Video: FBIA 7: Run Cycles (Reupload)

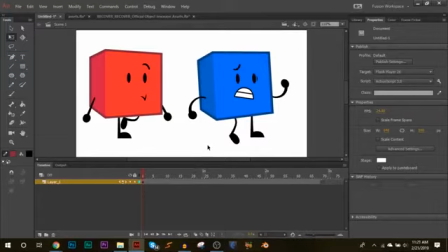8s
So for the run cycle now, it's actually going to be a little bit different than the walk cycle.
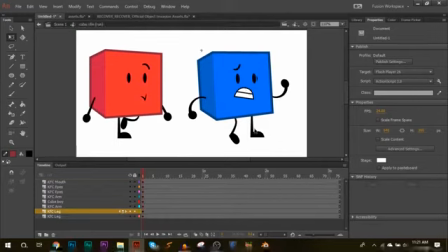14s
So for this one, you're going to actually create the leg animation.
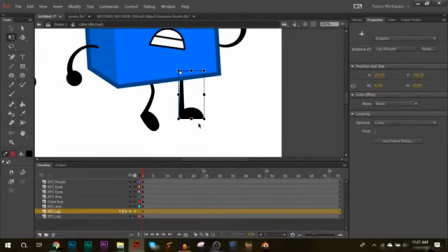19s
So you can see I have just a normal straight arm, a normal straight leg, my apologies, and a bent leg. So let's just skew this a little bit, and let's move it like that. And then this one, let's make this skinnier a little bit.
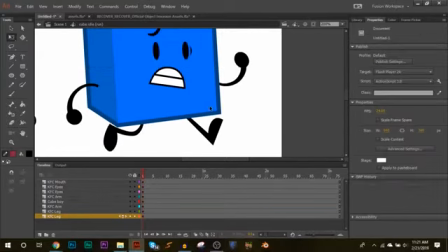36s
And let's move that. Alright, so now the legs look like this. So go to frame 12, then go to frame, which is where we'll make them the same. So then go to the middle, so about frame 6, create keyframes.
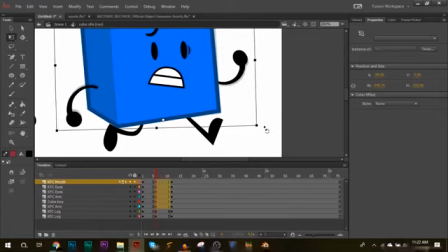55s
Now we're actually gonna bend this a little bit. So let's move the body, let's rotate it, and let's move the arms. So they're downward, and this one is up.
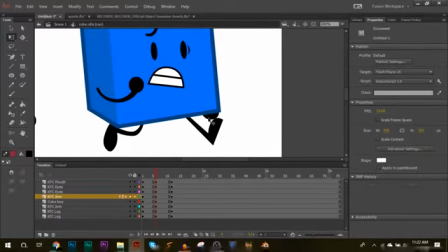65s
The arm should be about where the mouth is, and this arm should be where the hip is. So it should be about hip, face, like that.
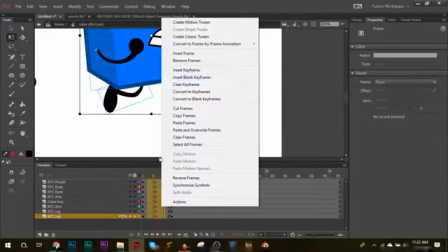77s
Now we're gonna tween it.
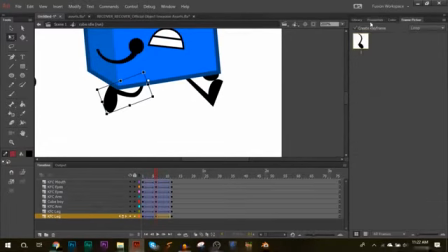82s
Okay, now let's swap this symbol to a straight arm, to a straight leg, and this one to a bent leg.
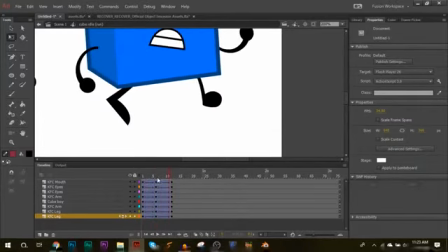97s
So now it looks like this. Now you're thinking, well that looks actually absolutely terrible, Fusion.
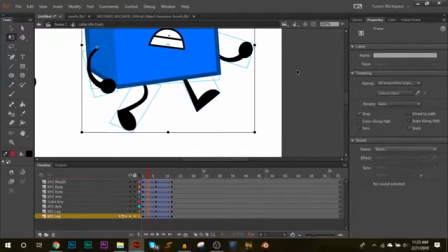104s
What are you doing? Well, this is what I'm doing. When you create keyframes in the middle of both these, you're gonna swap the leg symbols. So you actually swap them in the middle. And then just adjust them if you need to.
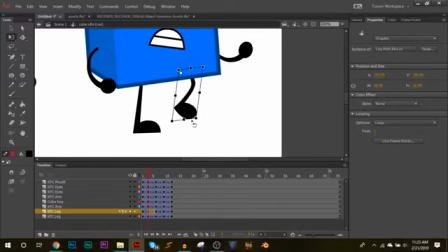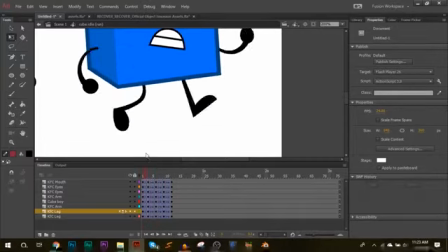127s
Okay, so as you can see, that looks pretty bad, right?
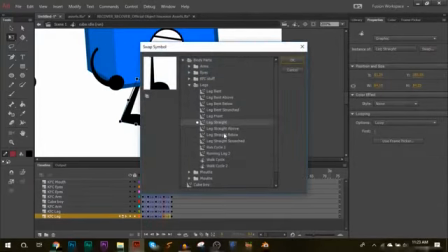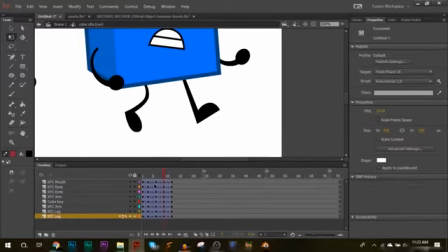142s
Now, as I said in my first animation tutorial, or it was probably the second, I don't remember, but animation is all about adjusting. So as you can see, this tween right here, it makes it go up like that, and that doesn't look very good.
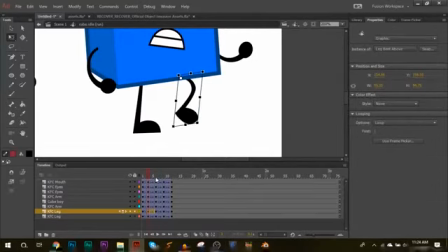155s
So let's see where this leg starts.
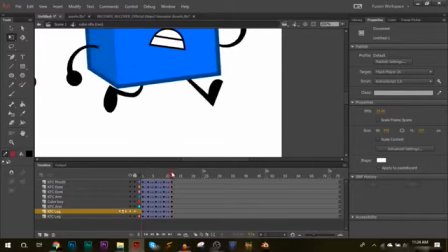162s
Okay, yeah, this leg needs to be rotated more. There we go. So yeah, it's about finding the problems.
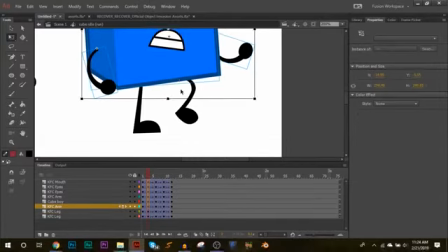170s
So now, let's bring the body down with the downward arrow on this frame as well.
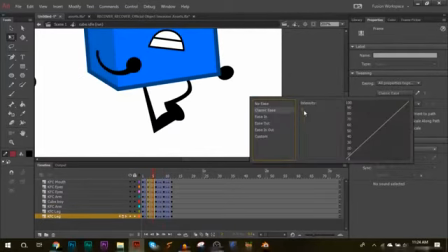176s
Now we could create easing. So -100, 100, -100, and 100.
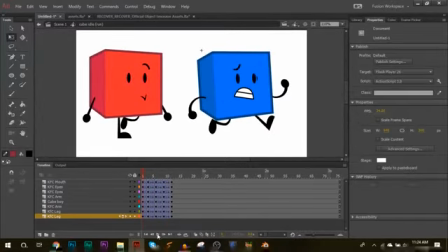186s
So this is how our first cycle looks. Alright, so that looks pretty cool, right? There we go. Now that's the beginning of a run cycle.
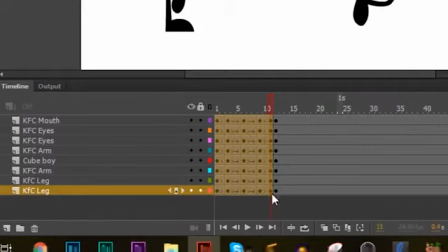196s
So put a set of keyframes and copy it. Don't copy the last frame, and just paste it.
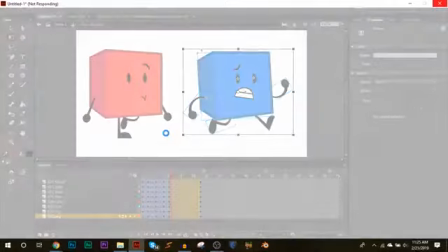204s
The reason we don't copy the last frame is because the first frame already starts on this layer, starts on this frame,
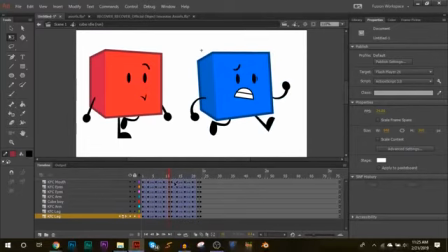212s
and if we were to paste it after the 12th frame, then you would have two of these frames next to each other, and that wouldn't look as smooth.
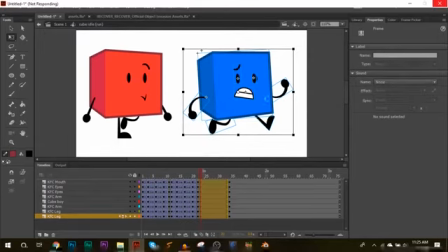224s
Because he would run, then he would pause on this frame, and then he would continue running, which doesn't look very good.
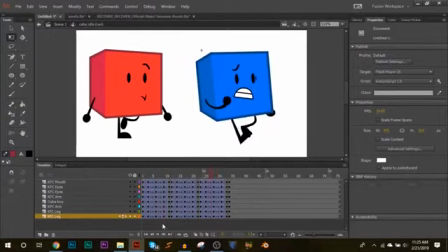232s
I fingered 1,000 wins. Now we have this. So now we want him to stop. So let's clear this frame. Alright, the last frame. So here, let's make him stop at 36.